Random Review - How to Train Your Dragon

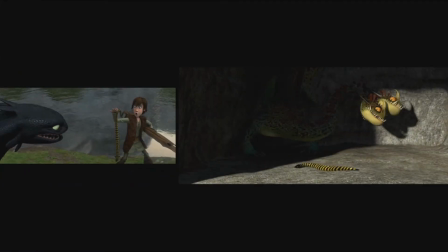Hiccup uses his knowledge of dragons to handle other dragons. Toothless' character development drives the Dragon School plot.
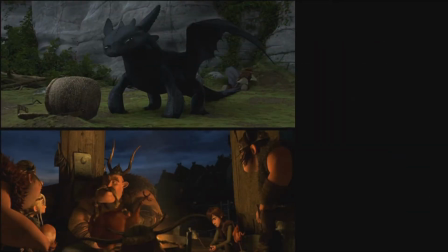The Dragon School's story development drives the Toothless plot. separately all this exposition and character development would make the movie drag together both stories build
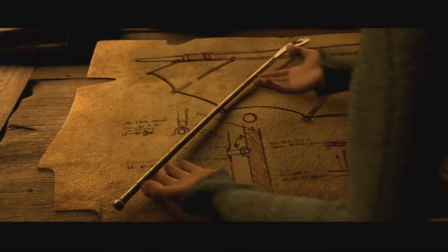naturally at the same time once again a lot of smart little decisions in this movie what I love about the dragon school is how stealthily they sneak in the
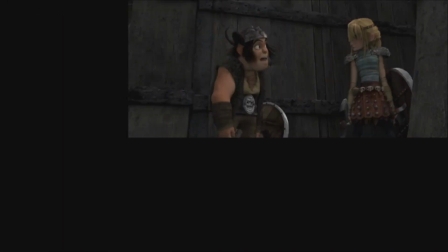important information on the initial viewing this all seems like a waste of time and just an excuse to introduce a bunch of pointless comic relief characters
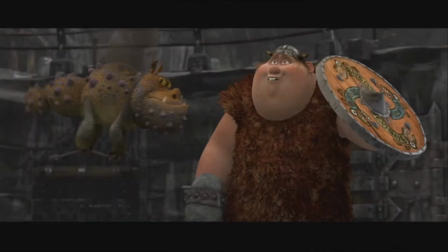for the kids in the audience you got the hotshot overachiever the nerdy fat guy the insecure bully the annoying duo who are annoying.
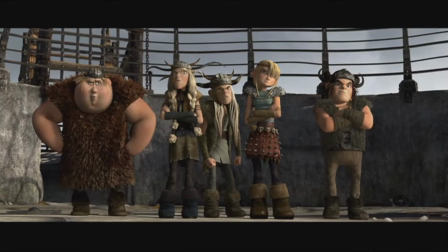Not exactly unique characters, you know.
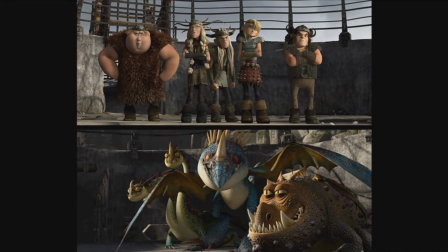But the fact that they're able to sneak in a corresponding dragon for each of them, without me even noticing, completely makes up for their stereotypes.
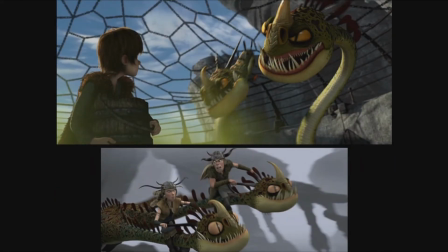I mean, one of the dragons has two heads for god's sake.
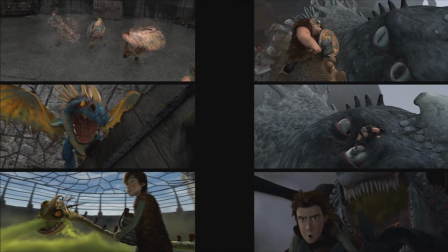I assume the point of all these scenes were to foreshadow all the skills needed for the finale, but in actuality, the film is stealthily sliding everything into place.
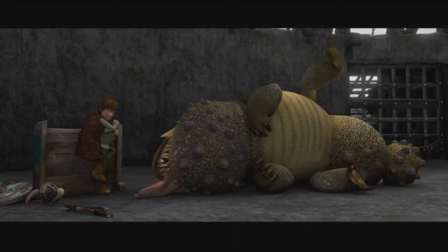Once again, no scene ends up being a waste of time. Except for maybe this one, but whatever. When a kid is hiding a dragon, this kind of joke is inevitable, I suppose. I like the decision to go with Astrid as being the main adversary for Hiccup.
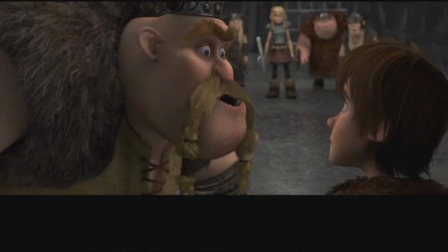In a lot of other movies, it would just be the Jonah Hill bully character.
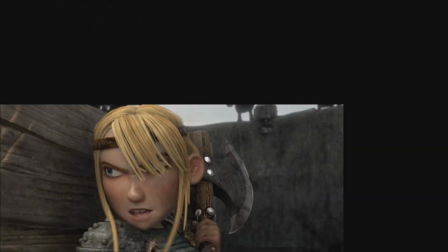With Astrid, it feels like there was a definite desire to put a strong female presence in the film, which is something that is both appreciated and refreshing.
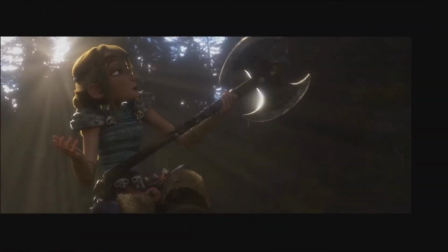They don't really feel the need to point out that Gasp, the Ace Student Warrior, is a girl.
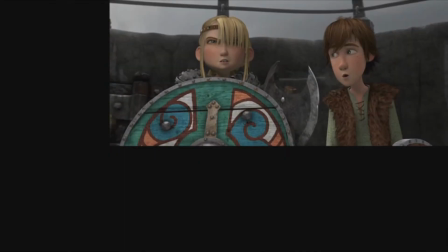It's treated very matter-of-factly and casually. Like, why wouldn't she be better than everybody else?
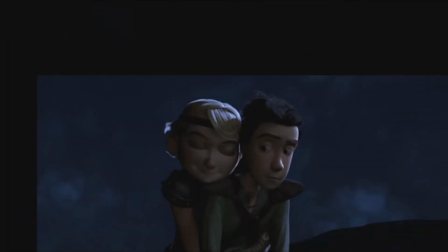They're all Vikings, after all. Astrid's story does eventually lead to a romance, which as we discussed, is predictable.
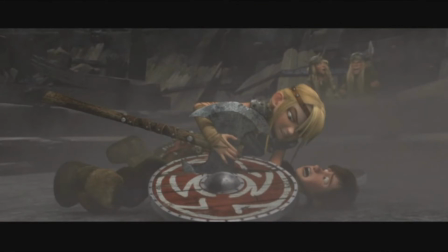But it's not the point of her character. Her real job is to act as a foil for Hiccup, putting him in his place when he's not taking their training seriously.
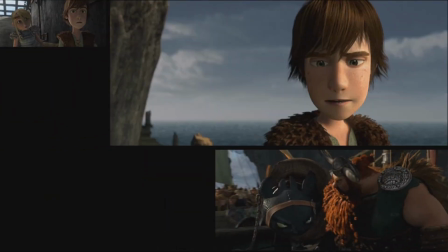Later, when everything starts hitting the fan and Hiccup goes into sulky depression mode, it's Astrid who seems to know what to do and shakes him out of it.
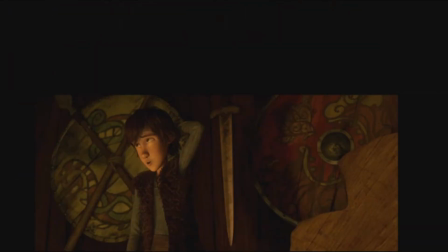When you have such a neurotic and indecisive protagonist like Hiccup, you generally need an Astrid character around to keep things on track.
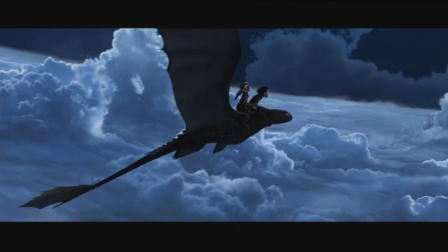She is also responsible for one of the most beautiful sequences in the film so there's always that going for her.
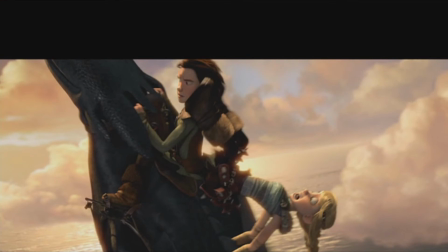Speaking of which, the visuals in this film are amazing.
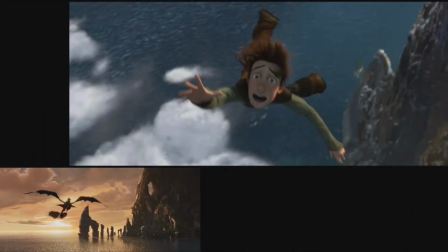How to Train Your Dragon will forever be a movie I regret not seeing in the theaters because some of the scenes are gorgeous.
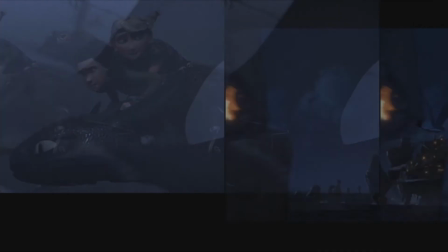Not just as in having pretty things to look at, although there is a lot of that, but also in the way the film is shot.
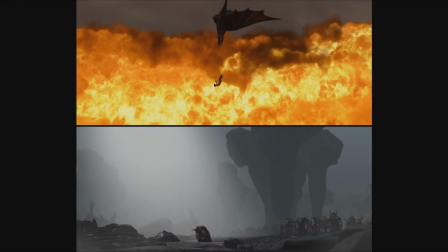There's a certain simplicity and elegance to some of the compositions, giving the character designs time to shine.
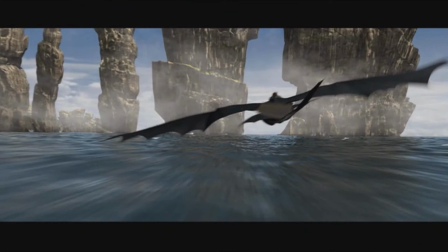And then there's breathtaking flight scenes, which is basically the director showing off at this point.
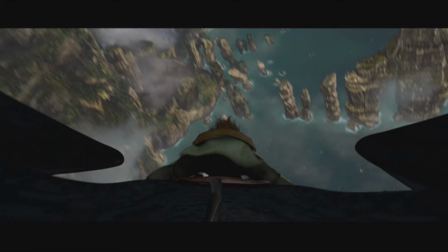Stuff like positioning the camera behind the dragon when he's swooping downward, or looking up at the rocks when he's passing underneath. Makes you feel like you're there without resorting to a cheesy fixed POV shot. Anyway, getting back to the characters again, let's talk about Gobber.
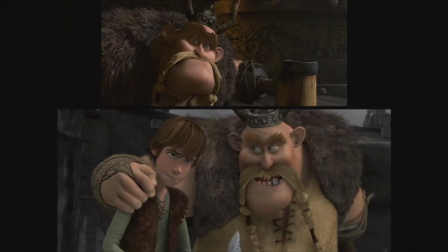He is actually a surprisingly important character, acting as the jack-of-all-trades guy who ties everything together.
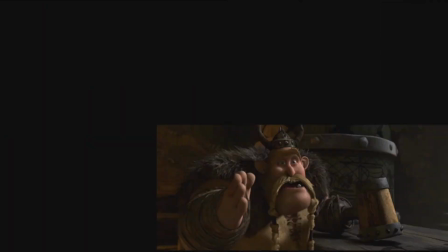He runs the dragon school and is responsible for setting up all of that exposition. However, he is also a close confidant of Stoic and mediates the father and son story.
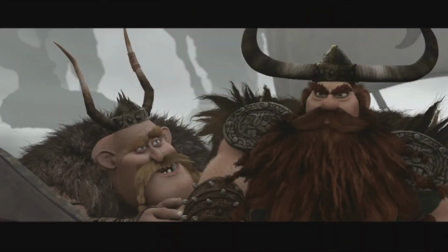In addition, he provides a good deal of comic relief, thanks to Craig Ferguson's wonderful vocal performance.
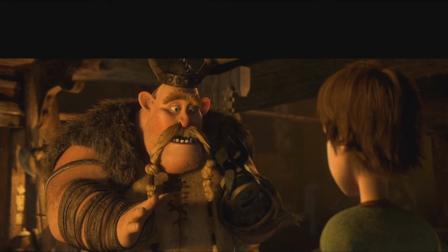And finally, he is a central component for one of the major themes of the film, but we'll talk about that later.
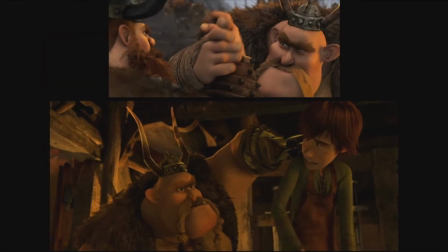The point is, Gobber is another example of how efficient and economical the film is. Why split these jobs into multiple characters when one will do?
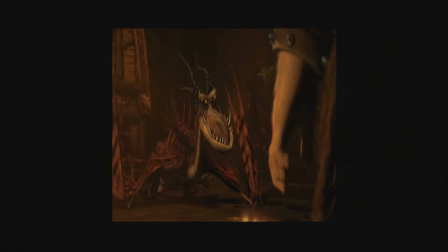And last but certainly not least, there's Stoic. And what can be said about Stoic.
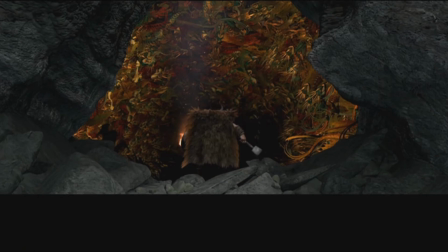He is a character who sees a cave filled with hundreds and hundreds of dragons and decides the best thing to do is charge right toward them with his axe.
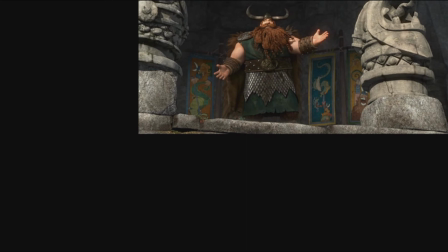Stoic is a badass. He's a character that would be extremely easy to botch, especially since we've seen the whole disapproving father story so much.
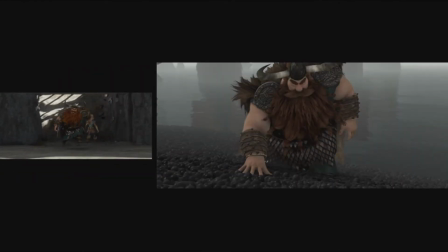Too often, films and TV shows push too far in one direction and make the father a complete jerkass whose only hobby is being a douche.
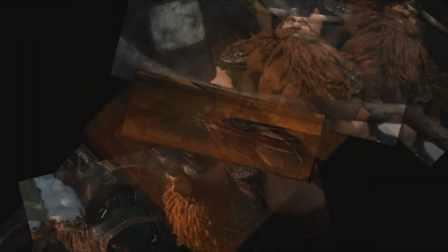And while Stoic does do a lot of thoughtless and inconsiderate stuff, they take the time to underline his motivation and emphasize how he actually feels.
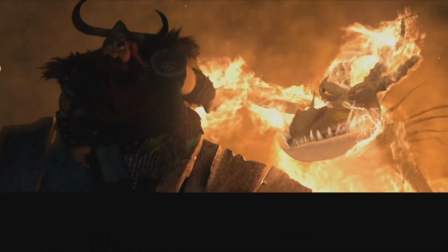For example, let's go back to the opening sequence. It establishes two things for Stoic. One, that dragons attack his village.
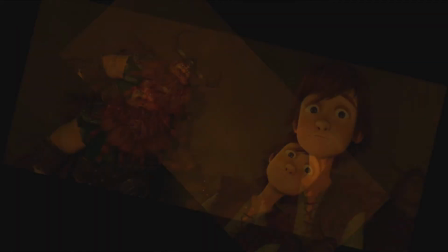And two, that his son is a liability.